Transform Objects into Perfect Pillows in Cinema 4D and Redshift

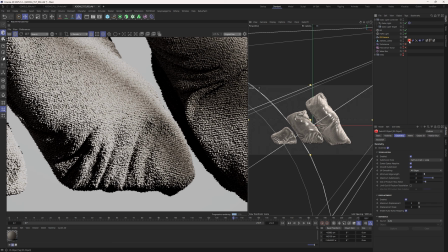(28:46)
And that displacement maybe is just like a little bit crazy. It's probably better just leaving that on 1.
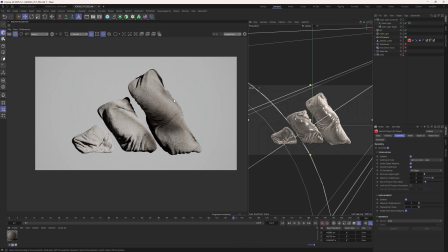(28:54)
So we are pretty much there. We're in the final stretch now.
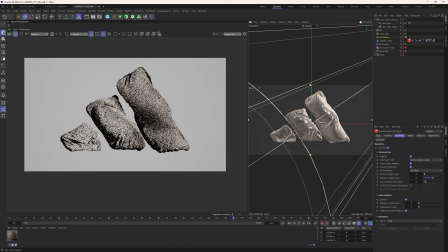(28:58)
We have a nice render. Still gonna mess with that camera a little bit. It would be nice to see parts of this, yeah, with more creases. It's gone a little bit flat across there.
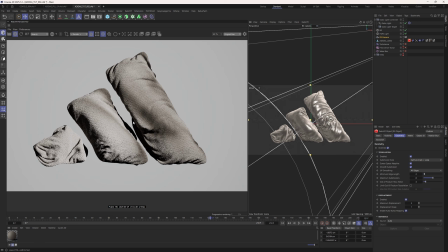(29:14)
That's not looking great either. Okay, so a frame like that I find a little bit nicer.
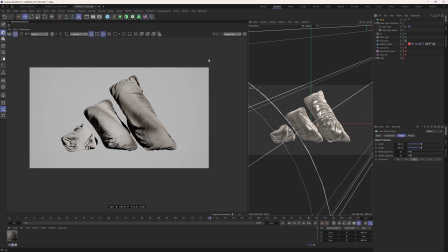(29:20)
I think I prefer that. Another little lighting trick though is if we drop in a plane and we add a render tag to that RS object, and let's just go to override on the visibility, go to general and turn off primary ray visible.
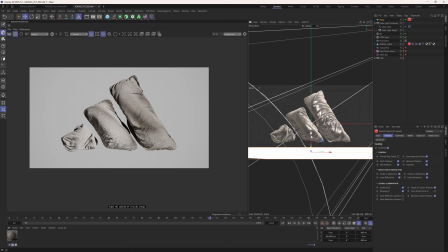(29:33)
And if we just drop that below here, what we're doing is we're just getting some light bounces off of it. And that's just going to make it everything a little bit lighter,
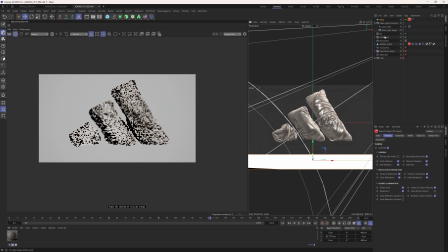(29:42)
because it was feeling a bit shadowy, a little bit dark. And in the global light, I'm just going to crank the intensity back a little bit.
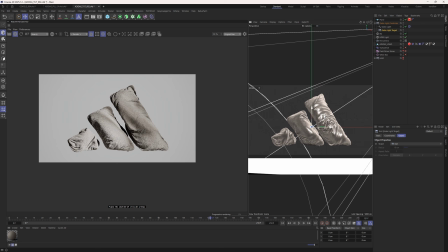(29:50)
You can also just move that target as well if you want to really kind of shift the shadows about. See where the light's hitting it. Where do we want it to hit? Where do we not want it to hit? Yeah, something like that's cool.
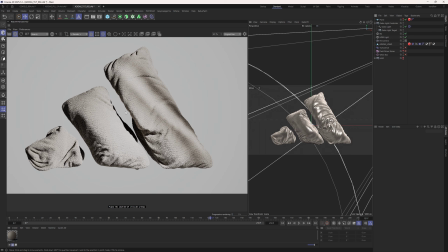(30:00)
Alright, I'm going to turn that plane off in the viewport, because it's ugly. Last thing to do would probably be to add a little bit of hair.
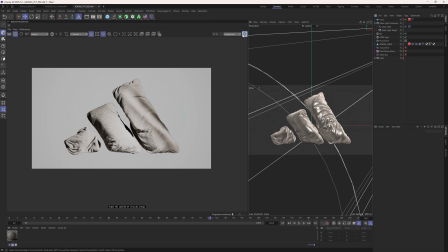(30:08)
So with this really nice pillow sim, just going to still balance this out a little bit. Still feeling a bit blown out. So we're going to add some hair. And a couple of things to do with that. It's actually not that difficult to do it the way we're going to do it. So we're going to add the hair, and you're going to see it's going to go crazy. So you just select your object.
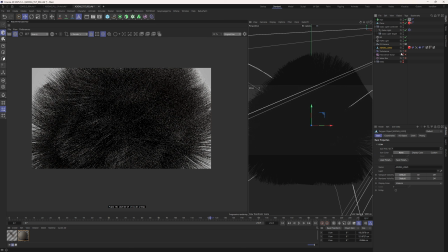(30:25)
You go to Simulate, Hair Objects, Add Hair. We're going to add all that hair. We're just going to pause this for a second.
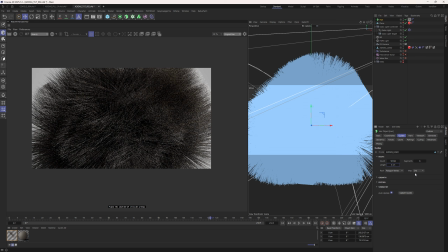(30:31)
Let's set the length to 3. Let's change the root to polygon area.
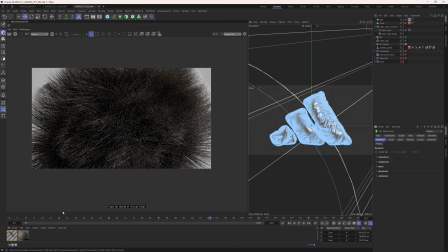(30:37)
We're going to go to Dynamics, and we're going to turn that off. Otherwise, when you play through this and you render an animation, they're all going to droop down.
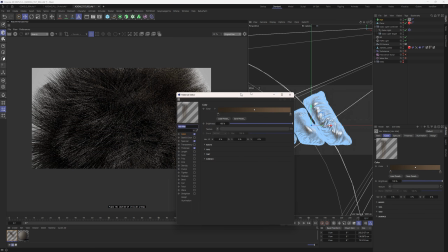(30:44)
We're going to go to the hair material. Now, because of the kind of material we've gone, we actually don't really need to change the color of it.
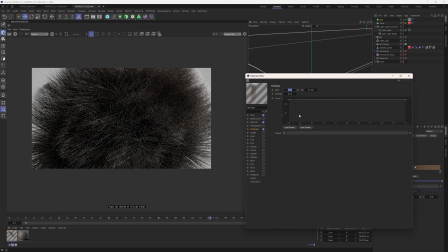(30:50)
But we're going to set the thickness. We're going to set the root to 0.1. We're going to set the tip to 0.01. We're going to go to the length. We're going to set this to about 45%, maybe 35%. We're going to add frizz. We can make that about 25%. We're going to add kink.
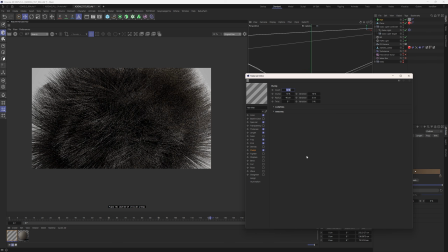(31:07)
You can make that about 45% maybe. We'll add a bit of clumping. You make that about 2%. You should get away with that.
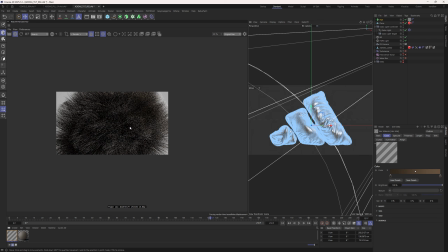(31:14)
That's pretty much all we need to do. At least on this material, that should give us some nice little frizz.
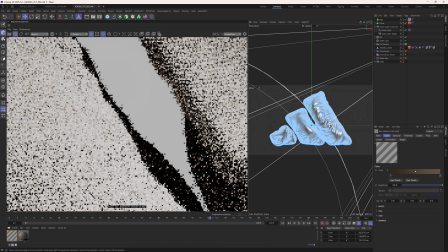(31:21)
Nice little bits of hair, you can see there. Looks quite cool.
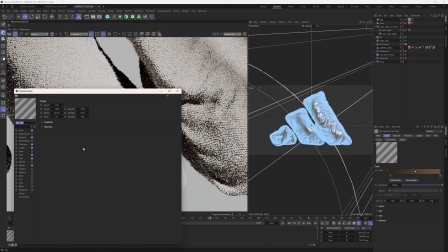(31:25)
We can maybe make it a little bit longer. So, go back to the length here.
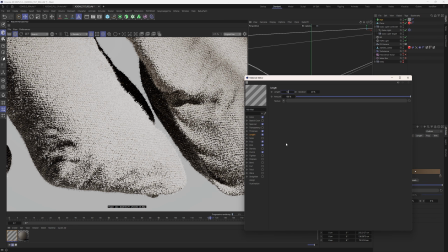(31:30)
Let's set that up to 50%.
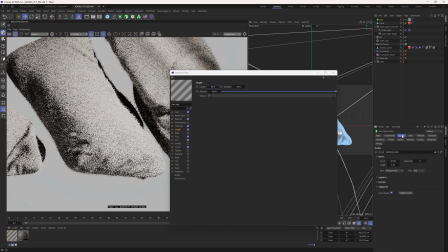(31:33)
Of course, we set it to a length of 3 here, so I believe it's using 50% of 3.
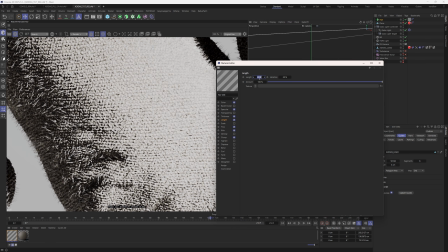(31:40)
Which would be 1.5. You can see that's a little bit more visible, maybe to 40. So you can see all those little hairs coming out.
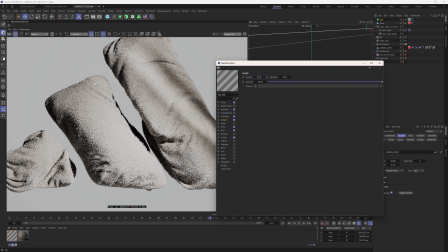(31:48)
And it looks realistic in terms of like the tactility it adds, but it also looks like a cat scratched it.
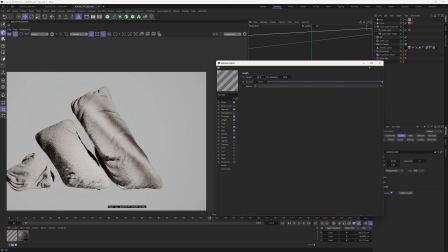(31:54)
So, you know, it looks cool for a render, but in terms of like ultra realism, I don't know. But it definitely adds that extra little bit of detail.
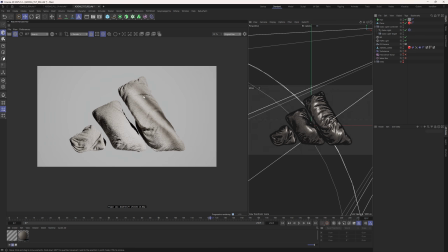(32:00)
That's pretty much the render done. Got a nice pillow render here.
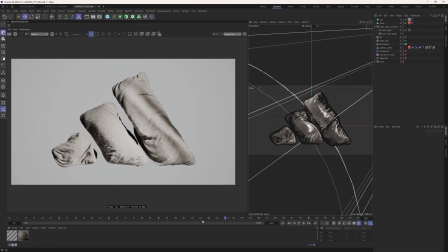(32:06)
You can play through it. See it looking super cool, find different frames.
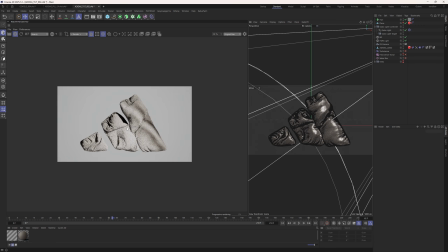(32:12)
Got it folding up in itself really, really nice. That looks super cool. I really like that frame I was on before, wherever that was. That's also quite a relatively nice frame. I don't really like that the kind of like behind the object is so dark.
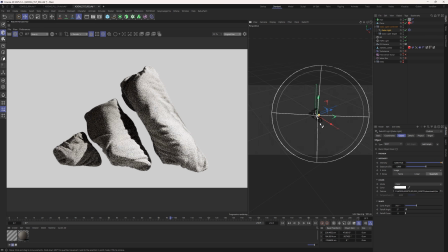(32:28)
I think it's just because the gobo is at the front so much. So you could always add a backlight there as well to fix some of that, or just, you know, change your lighting up.
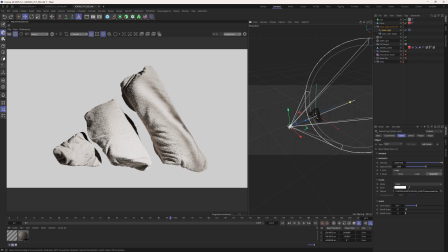(32:35)
I don't like that you really seem like this dark shadow there.
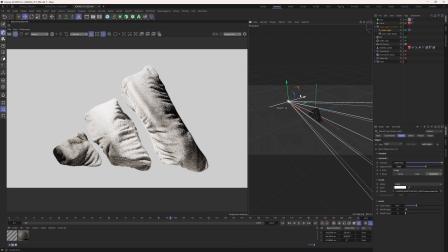(32:37)
I think when I did initially light this though, I had the gobo off to the left, which I think solves a decent portion of those issues.
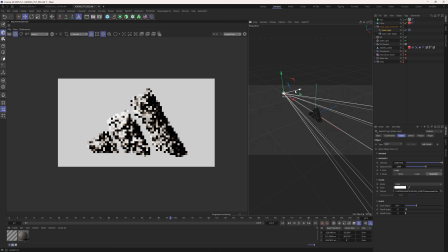(32:47)
We can see a frame a little bit like that. But there is also the option just to add backlight.